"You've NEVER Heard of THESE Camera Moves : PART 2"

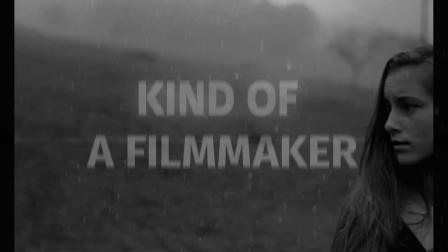0:00 Welcome to Kind of a Filmmaker. Today we're going to be analyzing 5 more camera moves that you don't typically see in films or TV shows.
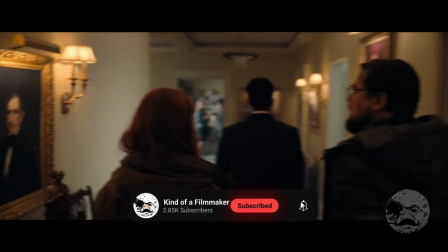0:06 These are camera moves used with specific purposes in mind that you can remember for your next film.
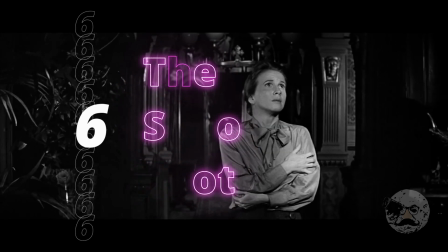0:11 Number 6, the spooky shot.
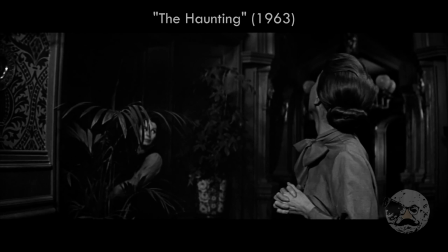0:14 This shot can be seen in the 1963 film The Haunting, and it's a simple way to make your shot look like it's coming from the perspective of a ghost.
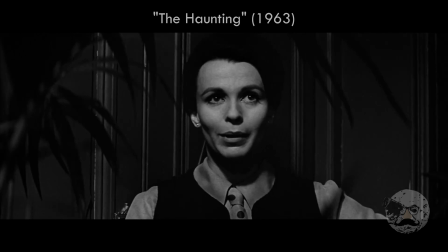0:21 These characters are in a house that they believe to be haunted. Up until this point, there has been little to no movement in most of the shots.
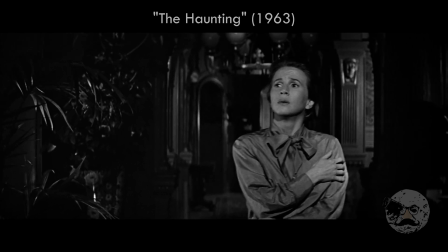0:28 But once this character begins to feel the presence of some unknown entity, this shot occurs.
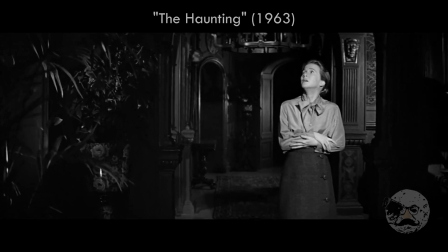0:32 Notice how the camera moves unnaturally, it almost seems to float. If this was from the perspective of a human, it would not move like this.
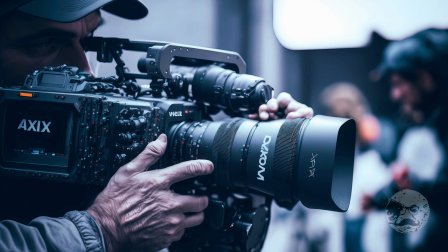0:39 A handheld camera will probably give you the best effect for this specific shot. Number 7, the peek pan.
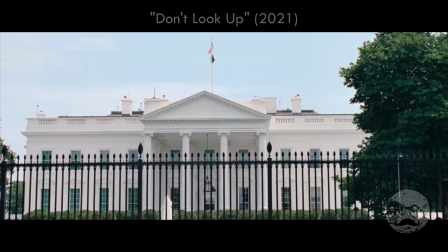0:45 In the movie Don't Look Up, we see Leonardo DiCaprio's character walk into the White House, and presumably it is his first time walking into the White House.
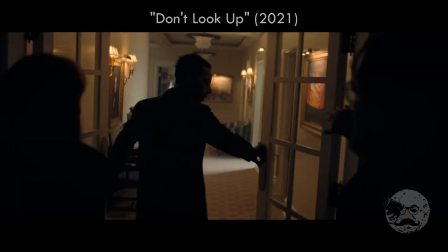0:53 Because of this, he is observing and taking everything in, including the paintings on the wall.
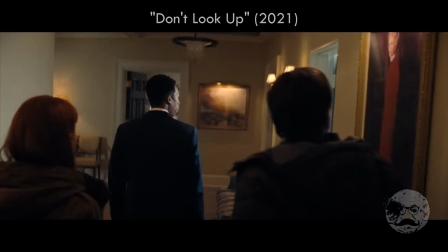0:57 And this is emphasized by the camera move where the cameraman just seems to pan over to the painting that Leonardo is looking at.
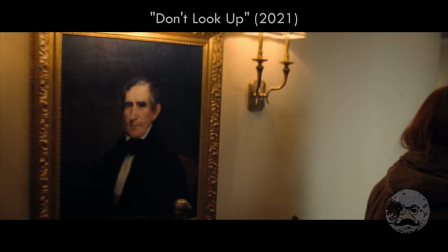1:04 He does this multiple times, and it really draws attention to 2 things. First, it draws attention to the painting on the wall, but second, it draws attention to the fact that there is a cameraman there.
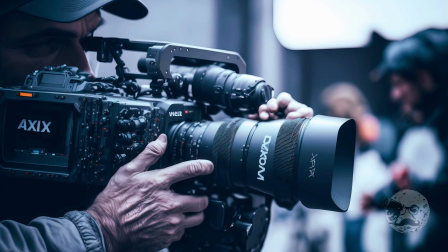1:13 Almost like this is a documentary. A handheld camera or one mounted on a shoulder rig may be the most effective way to achieve this shot.
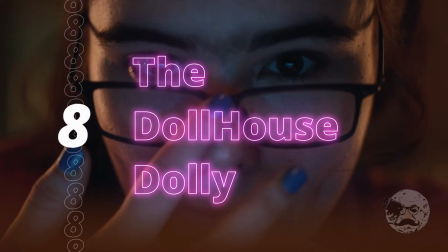1:20 Number 8, the Dollhouse. Euphoria has some great cinematography, and this camera move is no exception.
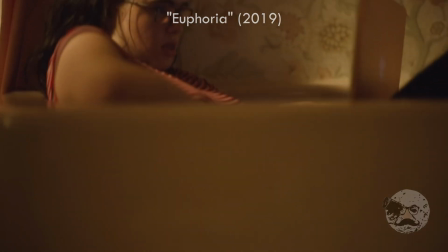1:26 Here we see Kat writing smut in her bathroom when all of a sudden the camera just starts to truck to the right.
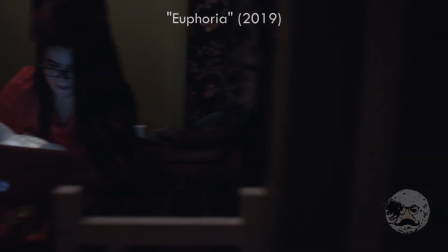1:31 It passes through a wall and there she is again in her bedroom, and then passes through another wall and there she is again in the library.
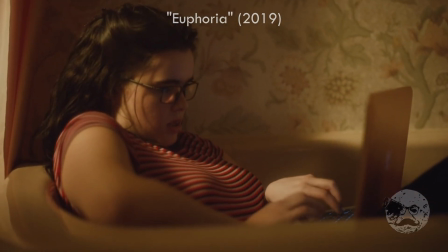1:38 This camera move not only looks cool, but it is essentially a metaphor for the passing of time.
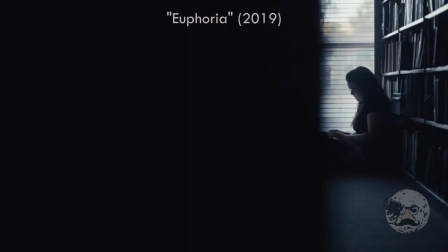1:43 The happenings of a week are condensed into a few seconds. Now all you really need for this is a wall.
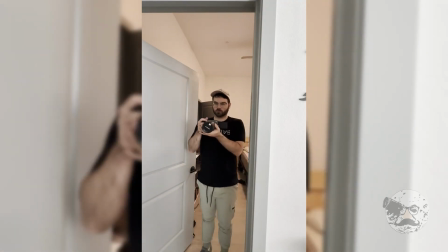1:48 Just film an actor in one situation and then move the camera past that wall,
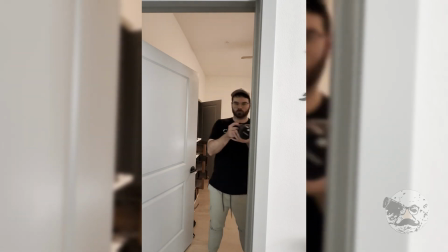1:52 and then just continue the move from another wall in another location, edit that in post, and voila.
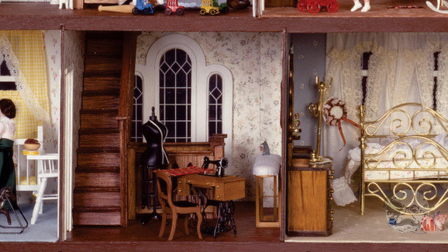1:58 I call this the dollhouse shot because it looks like you're just taking a camera and moving it across a dollhouse.
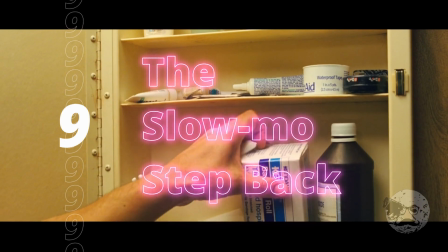2:03 Number 9, the Slowmo Stepback. In No Country for Old Men, this camera move starts on a close-up of a medicine cabinet before it pulls back into a close-up
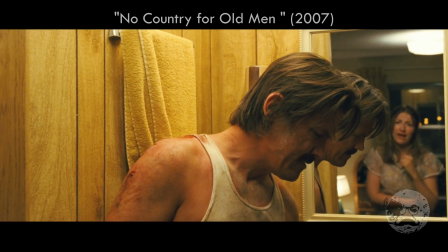2:11 of Josh Brolin before pulling back even further into an over-the-shoulder shot as his wife steps into frame.
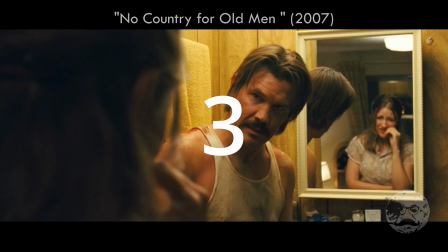2:17 This camera move essentially consists of 3 different shots. It's basically like the camera is James Harden stepping back to shoot a 3, but very slowly.
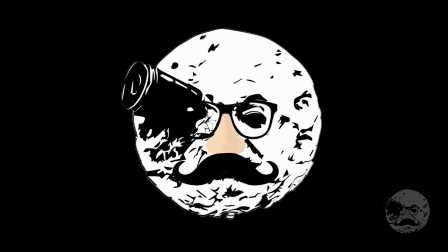2:25 But you might be saying, Kevin, this is just a normal dolly move. There's no reason to give it a specific cheesy name.
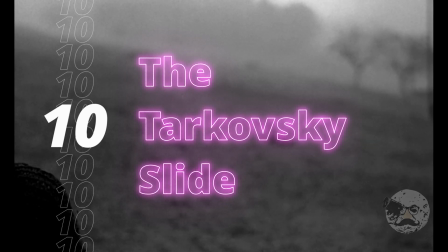2:30 You're just a normal dolly move. Number 10, the Tarkovsky Slide. Finally, we have this wonderful camera move from the movie Nostalgia, directed by Andrei Tarkovsky.
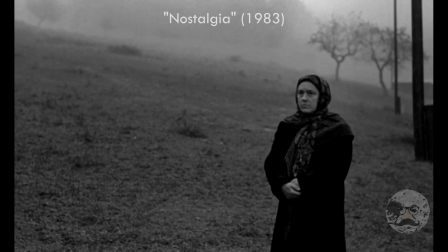2:39 And if you know anything about Andrei Tarkovsky, you'll know that he is a genius at making dream sequences.
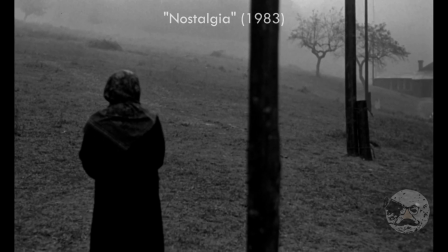2:45 And that's exactly where we find ourselves in this scene.
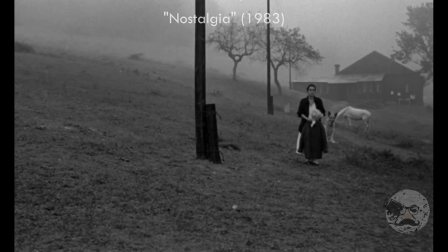2:47 And the reason we can tell that we are in a dream sequence is because the camera shows these 3 characters and then it moves to the right, where it shows them again without cutting.
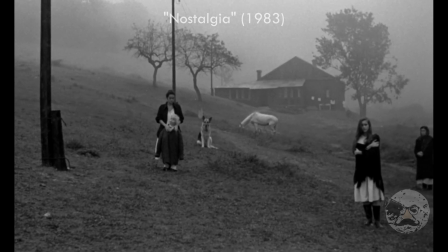2:56 And you've probably had this happen in one of your dreams before,
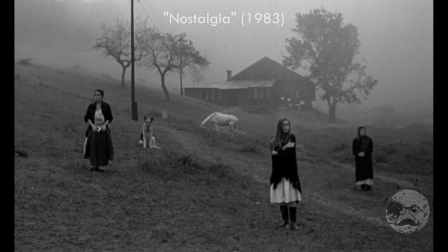2:59 where someone is in one place and then all of a sudden they are in a completely different location that they physically could not possibly be in.
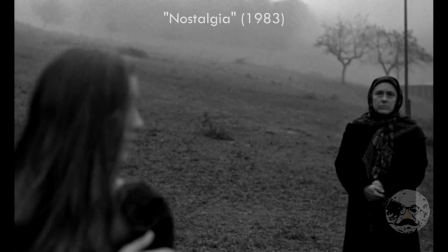3:06 Now, I'm not sure how they did this. I'm not sure if there was some tricky editing or if the characters just ran around the camera from the back once the camera passed them.
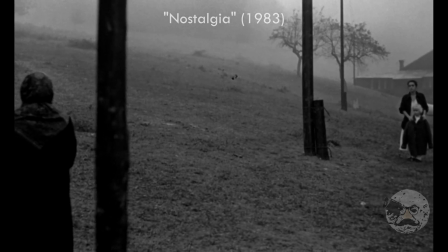3:14 I guess we'll never know. But I named this technique the Tarkovsky Slide because it is the only time I've seen this, and it was from a Tarkovsky movie.
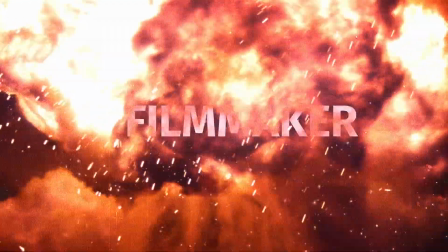3:21 Thank you so much for watching. I hope explaining these camera moves and giving them names helps you to remember them for when you're making your next film.
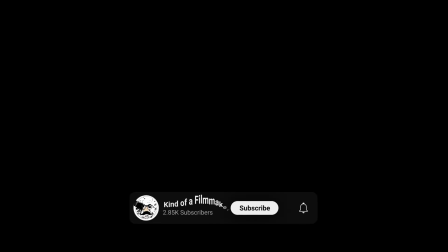3:28 Subscribe for more.